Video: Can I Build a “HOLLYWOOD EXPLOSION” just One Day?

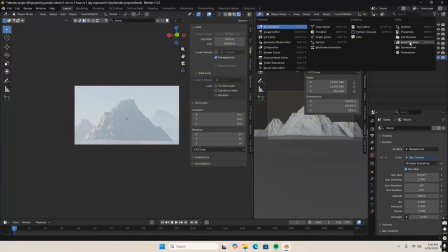That's starting to look pretty good, so I went right ahead and threw in some clouds to actually sell the scale of the scene and show that the mountains were really massive.
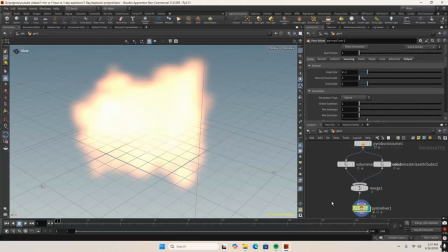And when I say I added clouds, I added a lot of clouds. Since I had 1 day to make this scene, I had plenty of time to make a super high quality explosion.
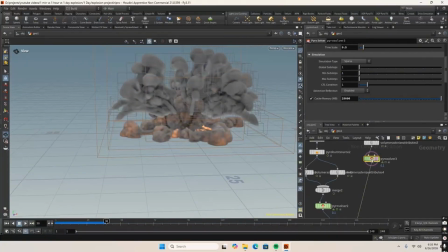So I used 3 layers, the first one being like tubes shooting up, the second being the explosion itself, and the third being a nice shockwave.
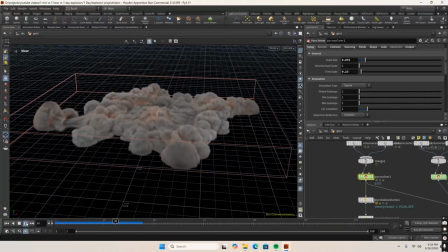Once I was happy with the look that I had, I pressed simulate on a really high quality, which did definitely take some time, but the result is definitely worth it.
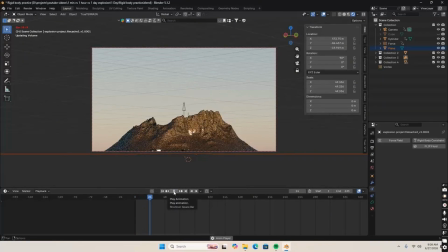In a separate Blender project, I brought in my mountain as well as the explosion so I could set up the simulation and the rigid body properly.
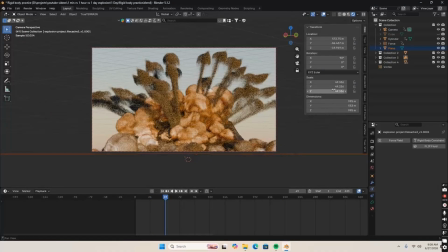And I eventually got a result that I was happy with,
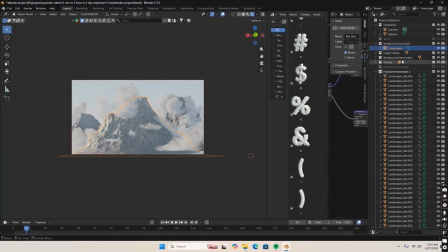so I threw it right into my scene and then remembered that something was missing. It was the Death Star, so I brought that right into my scene and wanted to have it really,
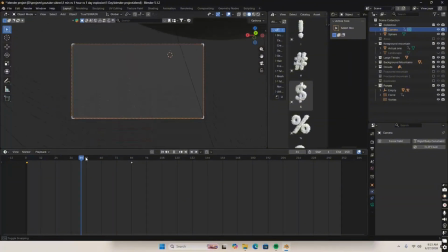really high up in the air, as well as be super massive. That way we could really show the true scale of the environment.
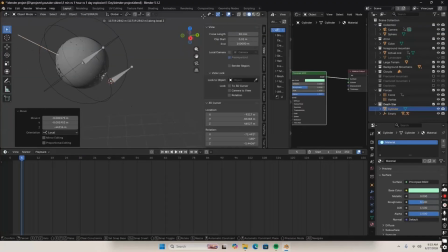And honestly, it really worked well, so let's take a look at the base animation to see what we're working with.
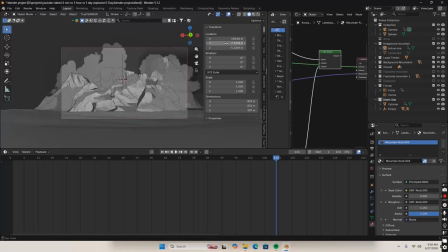Not bad. That is much more like it. Everything was starting to look really good.
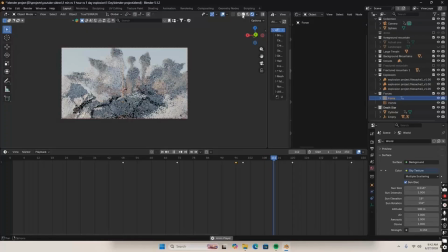That was until I actually looked up towards the Death Star.
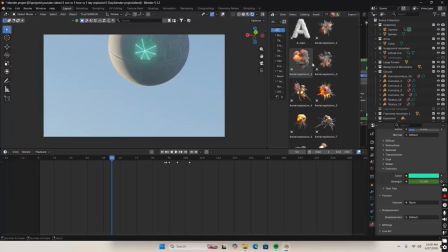I realized that everything was just kind of empty, and it needed to be filled in with some more clouds.
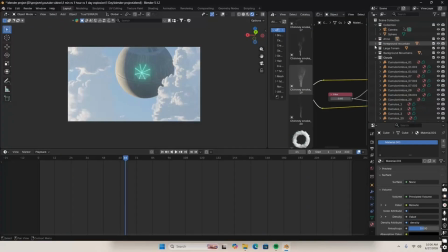It was definitely noticeable in the render time how much these clouds truly affected the scene.
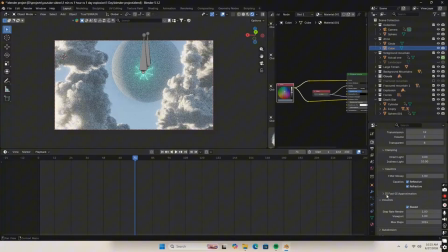However, I think it was worth it because they look really, really good. So then I just turned off Fast GI approximation to get better and more accurate lighting in the scene.
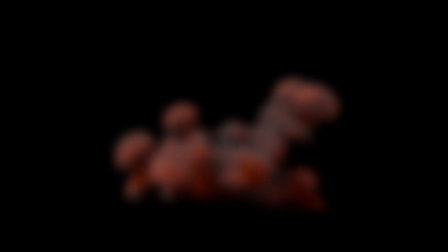Then it was time for a quick composite in DaVinci Resolve, and I think after all this work, it's finally time to look at all the videos together.
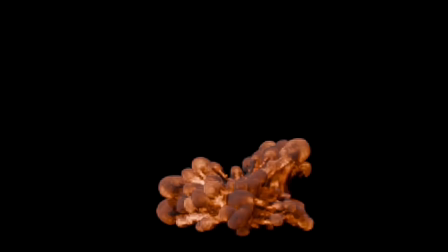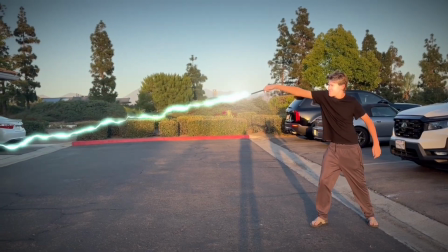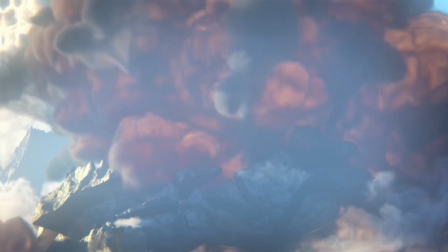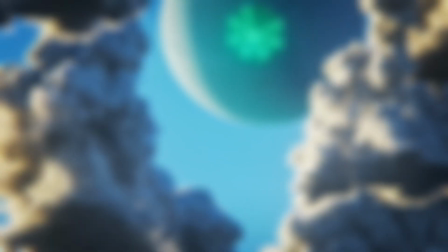So yeah, thanks for watching, and let me know what you think about it down in the comments, and I'll see you all in the next video.